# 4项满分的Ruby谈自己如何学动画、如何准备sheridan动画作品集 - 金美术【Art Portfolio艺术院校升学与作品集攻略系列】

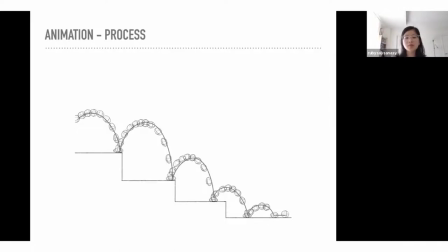I know last year was a juice box. So I would just say, keep it simple, keep it the structure, make sure that it makes sense. Don't try to do things that are overly crazy because it becomes overwhelming. And a lot of times, like if this is your first time animating, it's hard to actually do it.
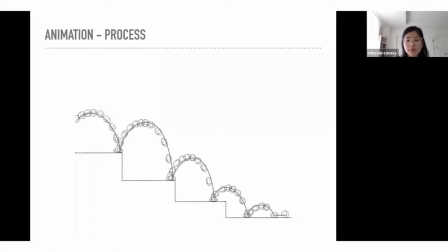So yeah, just keep it simple. Keep it simple for yourself. Just make it readable. And as long as they see that you can understand the structure and you understand how to maintain the volume throughout it and you can tell some kind of a story,
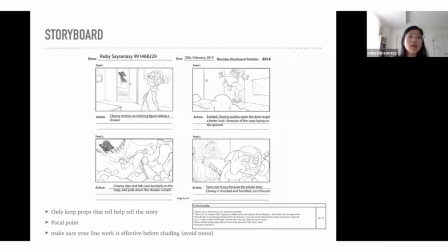then I think that's perfect. So for storyboard, I think this is one of the harder, I suppose, like categories of the portfolio because I think that's just, it's just been that way. But I will give you a few tips that I've learned in school.
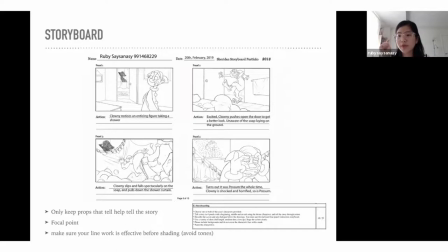So just keep your drawings as simple as possible. If the prop not need to, because it will just clutter the screen, it'll clutter for no reason, and that's just not what they're looking for.
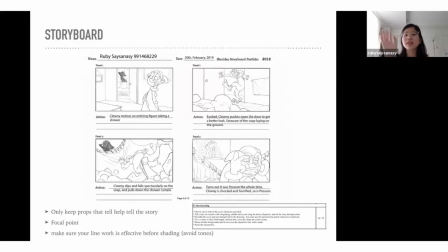Make sure that you have a story that, you know, is simple enough to understand without them having to read the words underneath. Because essentially, as I've heard, like they just look at the pictures first before they read the words underneath,
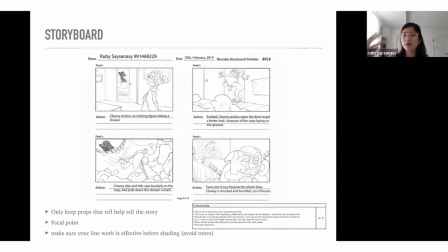because the story needs to be able to tell itself without having you needing to describe it, because that's what the audience is going to see, right? Like the audience is just going to see the drawings that you put out. They're not going to see all the descriptions underneath. So that's what they're looking for as well.
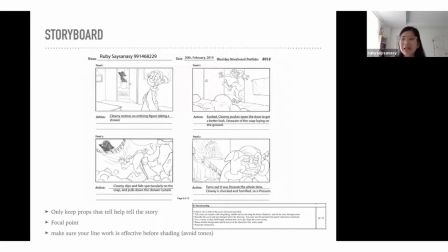I would say avoid like bloody stuff, violent stuff, guns, gore, because I've seen a few of those and it's just like, it's kind of hard to make appealing for me, at least. I don't think that's something that they're looking for. So make it fun, make it simple, make sure that it's easy to understand.
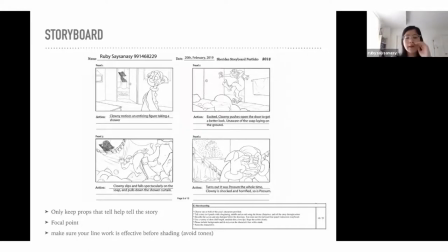You can do a bit of a plot twist. That's always really fun. I think that's something most people usually do. But yeah, I think just keep your drawing simple, easy to understand. Not too much detail and stuff like that. Make sure that for each drawing, you have a focal point that
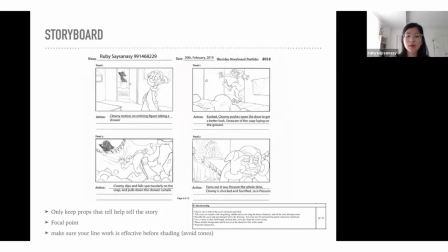reader wants to look at, that you know what they want to look at, and you kind of draw based on that. Like in the first picture, you kind of want to show like, okay, so the clown is looking at something, so how do I make the audience know that that's what I want them to know? And you know, so I put the frame behind his head because that helps.
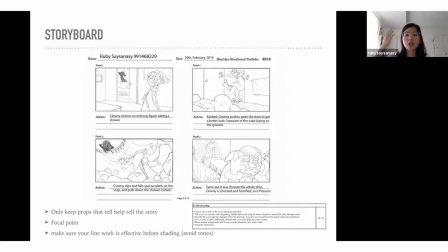It kind of makes the eye look right because his head's in the frame It's kind of where you want to look. His eye direction is really, really important. So a lot of times we tell story a lot on eye direction, right? So like, oh, he's looking over there. What's he looking at? And then you can kind of see like, oh, okay. So the door is kind of opened.
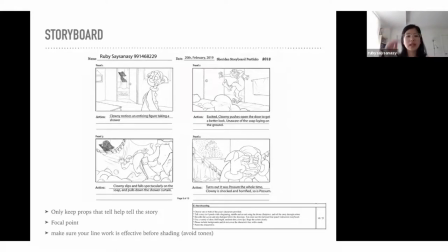It's pointing towards this thing in there. And then you can kind of tell the story with that. And you can, for the second panel, it's almost like something in the foreground, right? Like, oh, he doesn't see it because he's looking elsewhere, but you can still look at him because he's framed in the doorway.
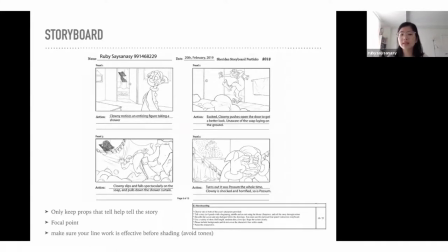So that's something that I wanted the, I guess, like the whoever was reading this to understand was, well, I wanted them to look at the clown and, oh, there's like a bar of soap down there. So like, what's going to happen? Does he see it? It doesn't seem like he sees it because he's looking at whatever the figure is.
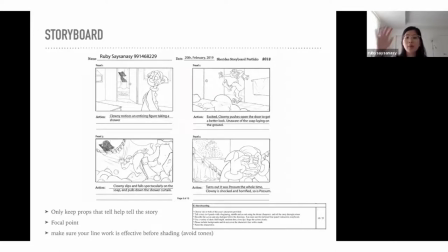And the next room is him falling, you know, creating kind of a momentum with the soap, kind of showing that, okay, so he slipped on the soap. How did he slip on the soap? And how are the bubbles kind of making the eyes follow where I want them to look? The curve of the pole is kind of creating your attraction.
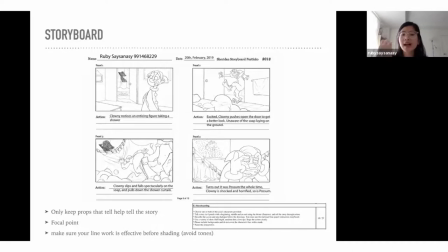One thing I would say in terms of lines and stuff like that, like if there's more lines in a place, like you see where his hand's grabbing the curtain, it's kind of where you will look. Like that's kind of a tension point in the drawing. You're like, oh, you're looking at his hand, you know that he's falling, and it's like, oh, what's going on?